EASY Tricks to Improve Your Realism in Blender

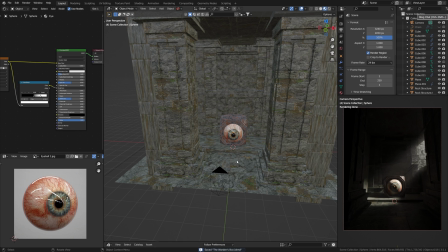(4:05)
So that's kind of like the first technique I used, which is, again, to remind everyone, it's called project from view in order to create an image like this. Okay, so next we can take a look at the lighting system and see exactly how the lighting impacts the scene that we're in.
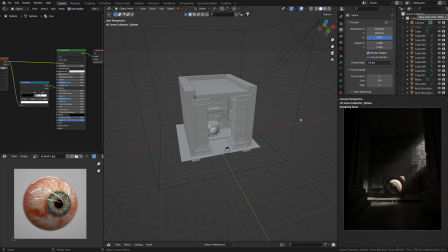(4:21)
So let's just go to solid view again. And let's just kind of take away a bunch of different things.
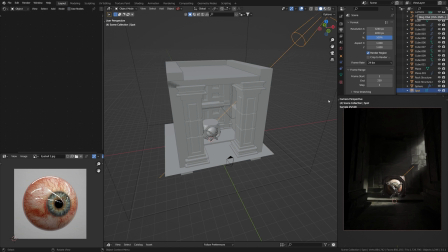(4:27)
So, give me a second here. Let's just click this, which is I'll just call this fog, and our lighting.
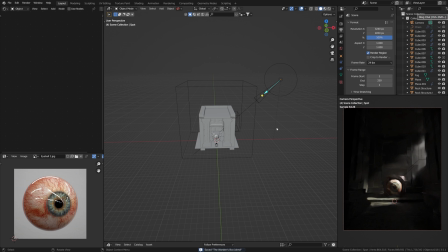(4:36)
So these two things are the ones driving our lighting system completely in the scene. So as you can see, I have one spotlight here, and if I move this away, all the lighting in the scene goes away. So everything that you see in the scene is the responsibility of this spotlight.
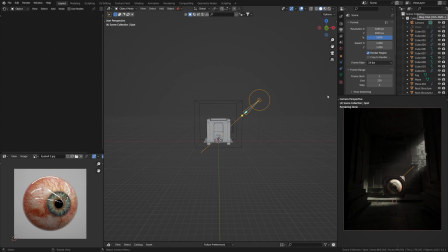(4:54)
So let me just show you how exactly we can create something like this. So what we can do, let's just
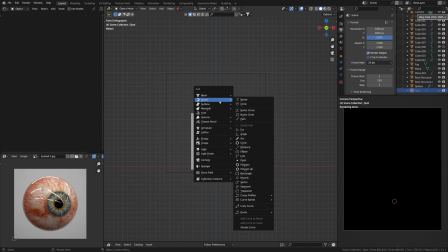(5:00)
press the eye icon there in order to have it go away, and let's press Shift A and let's add in a spotlight.
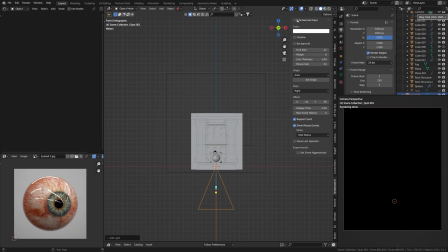(5:08)
And actually what I'm going to do is I'm going to add the screencast key so you guys can see exactly what I'm pressing. So let's just rotate the spotlight into our scene, and as you can see, the guiding line to show where the beam is going to go. Now in our spotlight settings, we want to turn this power up way up.
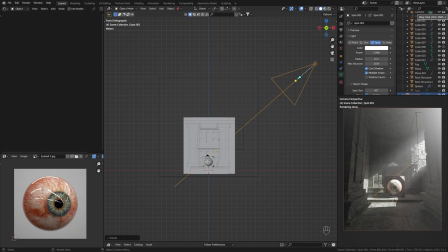(5:27)
Let's go something like 1 megawatts, which is usually my default. And now you can kind of see how this one light is able to drive the entire lighting for the scene. So let's also reduce the spot size, and the spot size is basically how wide the light should go, kind of like a torch.
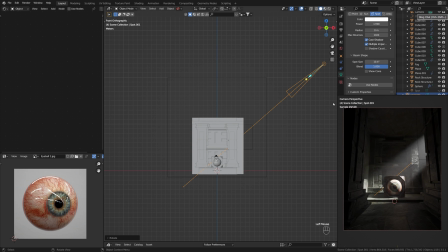(5:45)
And let's increase the blending in order to make it look more natural.
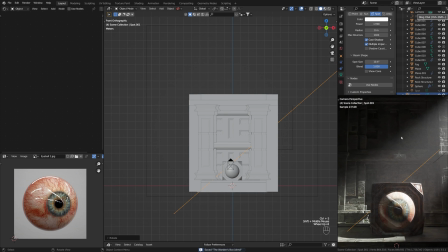(5:49)
Now, as you can see here, you can see how harsh the difference is between the darks and the light positions.
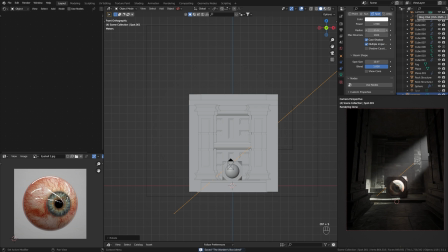(5:55)
So what we can do is we can increase something called the radius. So this radius, essentially what it does is that it creates a softer shadows, and it also creates a softer light beam for you to be able to see the scene. So as you can see, as we increase it here,
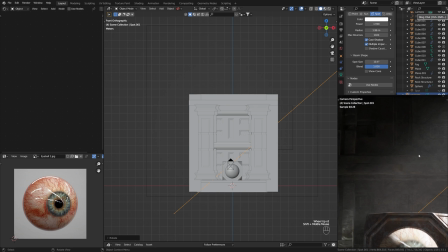(6:12)
you can see what's happening is that the blending between the dark and the lights of the scene is now a little bit more seamless.
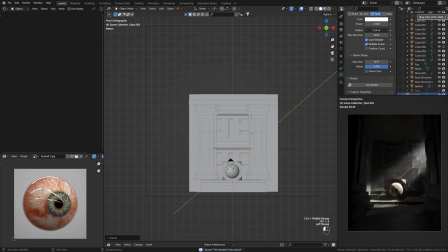(6:20)
So we have now achieved something a little similar to what we had originally.
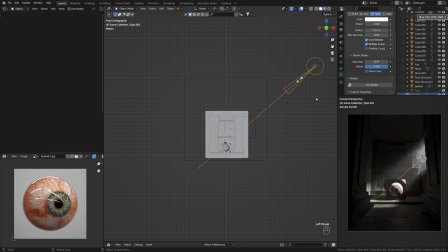(6:25)
And now all you have to do is kind of play around with the spot size as well as the positions, because for example, we could do it from above, we could do it from the other side, we could do the lighting from the front, from the back, whatever it is that you want to do. So this is kind of the tip that I have to create lighting like this.
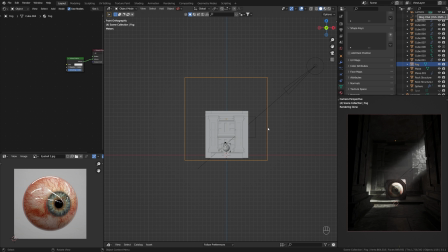(6:42)
Now, another component that is really driving like all of the lighting in the scene is this cube here, which is the fog, or what I call the fog. This is basically a volume scatter node. So let me show you exactly how this works.
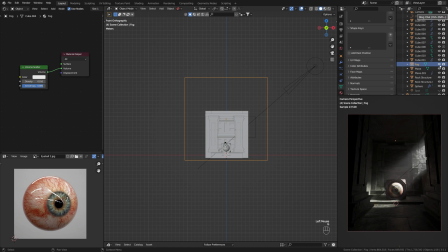(7:00)
So let's just, again, like I said, let's just take this away, and you can kind of definitely see the difference here. The light is super harsh now, and it doesn't have that kind of beam of light that I wanted to show in the final piece.
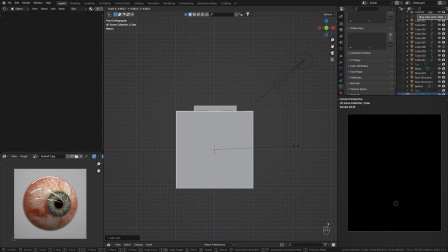(7:13)
So what can we do? Let's press Shift A, let's press cube, let's expand the cube, and let's go into the object properties here.
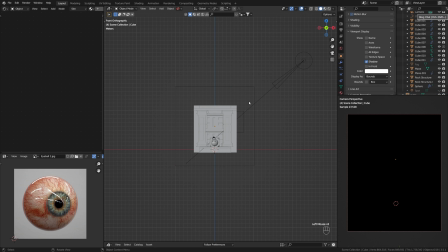(7:22)
We could show the viewport display and display as bounce, and this way you don't accidentally be clicking on the fog when you're trying to work in your scene. So let's create a new material in our shader editor here.
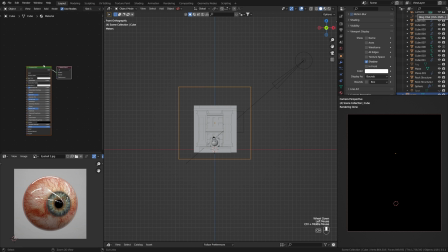(7:41)
Okay, let's create a new material and let's call it fog. And let's delete the principled BSDF, press Shift A, and we can search the volume scatter node. We're gonna plug the volume directly into the volume.
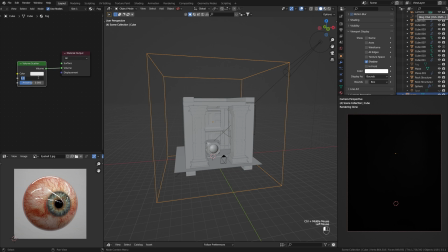(8:00)
And as you can see, nothing is going to happen now, but if we decrease the density to something much lower, like 0.01, we can see that we're starting to achieve that beam of light look that we were hoping to achieve earlier.